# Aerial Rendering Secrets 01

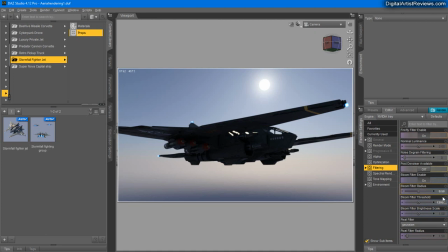If you keep it up a little bit, you're going to get a more feeling of almost like a fog effect or very glary sun effect.
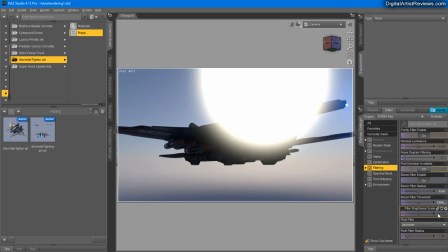The drawback is that as you increase the radius and often also intensity, you might overpower the sun so it looks like crazy. You want to maybe counter that with some brightness scale.
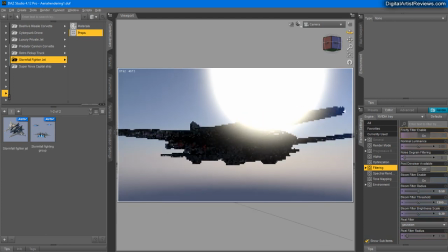And if you really go overboard with this, you might also need to remove the sun altogether or just keep it slightly less visible.
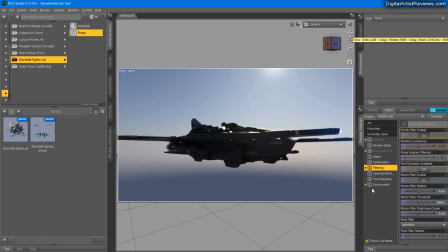As you can see, what this does, it creates some haze effect. It feels more hazy as opposed to if I turn it off. Let's just wait for it to update. It looks more clean-ish, so to speak. Just wait for it to update.
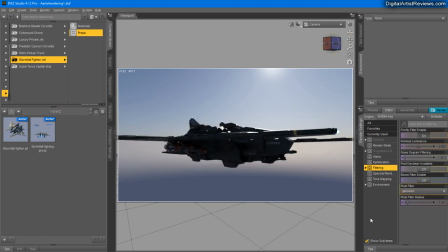It's not really showing. There we go. It looks more, you know, clean, right? And if you turn it on, it kind of glows over the ship. Can you notice that?
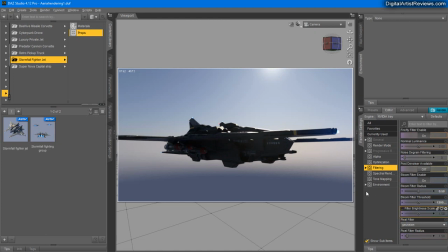Let me increase the scale so you can see that. You can sense it glowing over the ship here, and it creates just that very nice realistic looking haze effect.
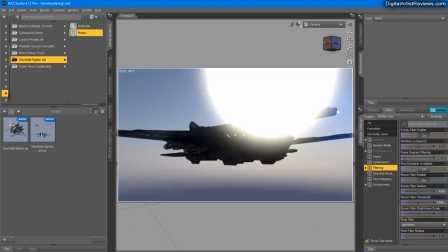But be careful with it because the sun often explodes when playing with those effects, right?
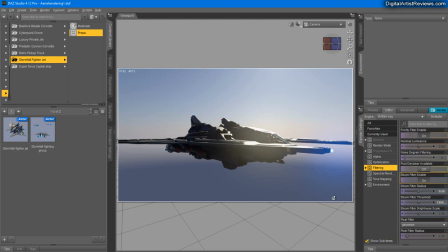So, and all kinds of high drama effects like this one are always best kept at a minimum,
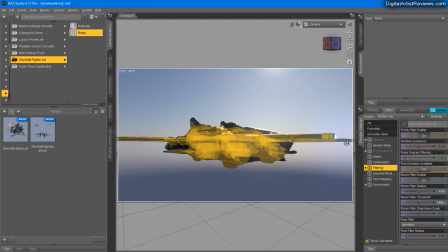so you can place with just a small portion of these bright parts and you should be good to go.
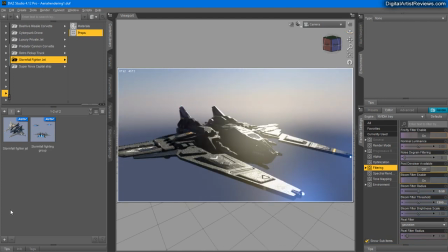So that would be an overkill, right? That's way too much.
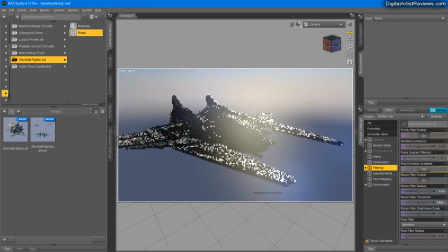So you want to control those effects so that they look more natural and they're part of your image. If you have that much strong backlighting going on, you might want to tone down the intensity scale.
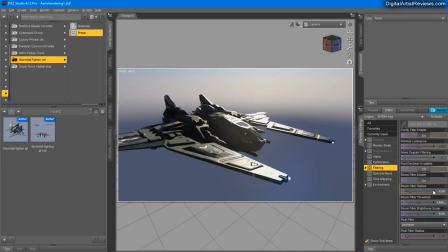And in this case, I would just also tone down the radius so that it has a nice glowy effect on the ship and on the light here. So if you want to do more daytime, this was kind of like a dramatic look.
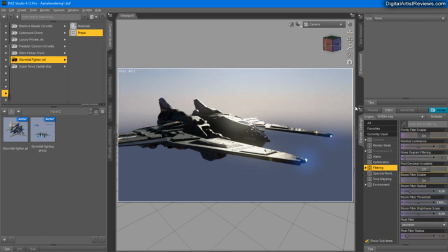We lowered the
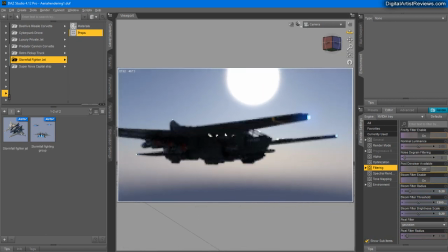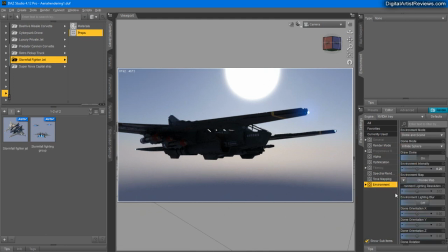just look at that, the intensity here, right?
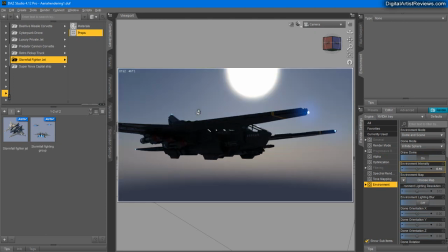And as we keep decreasing that, the darker the overall sky will look like, but you can still play with the sun.
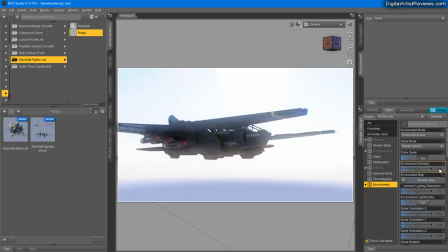Now if you keep it at normal, like 1, you're gonna get a lot of exposure from the ground. It's more like daytime. And obviously when you have that much overall lighting from the sky and all that, you want to tone down the sky component, which we set to 10 when it was darker.
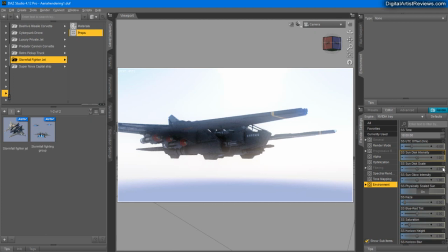So if you bring it down to 1, you're gonna get a more natural look from that. Still, as of now, we're also playing with the bloom filter, right?
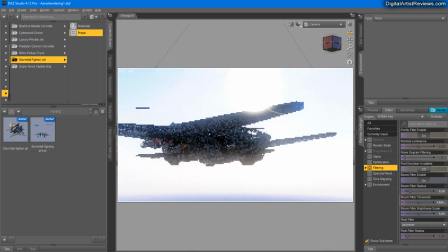So you can use that on daytime renders as well. And we can produce pretty realistic images just using this map here.
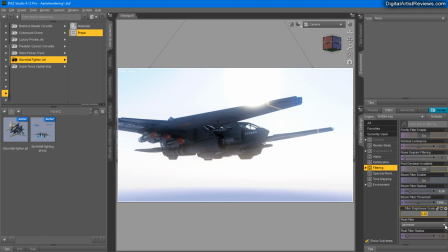This bloom filter and the built-in Iray global lighting, right? As far as, you know,
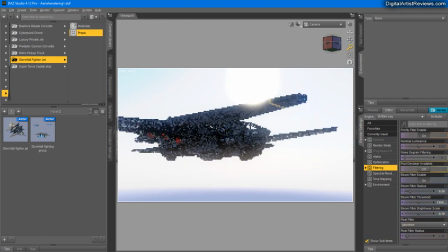camera options goes, there is this thing: if you're really close to your ship or airplane and use a wide
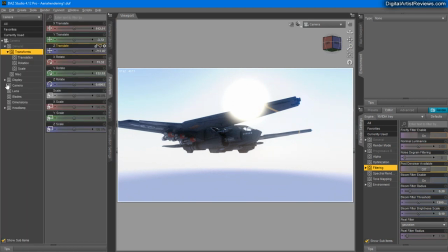camera, like for instance this one over here, we got the camera set to 24mm,
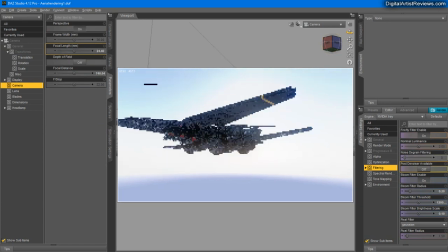it's pretty wide, you're gonna get a more
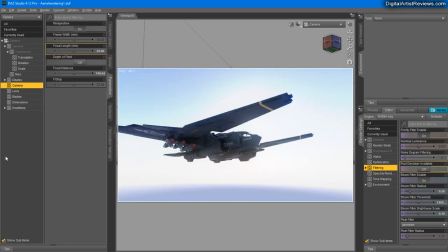like a exaggerated perspective effect, and it has a really cool sense of dimensioning, over dimensioning and overpowering the ship.
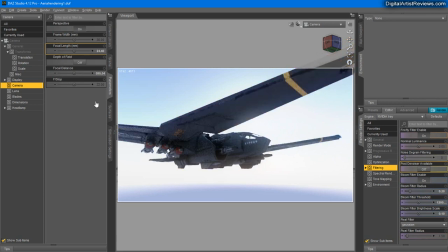It might look, if you get really close, you might get really dramatic, you know, angles of wings and all that.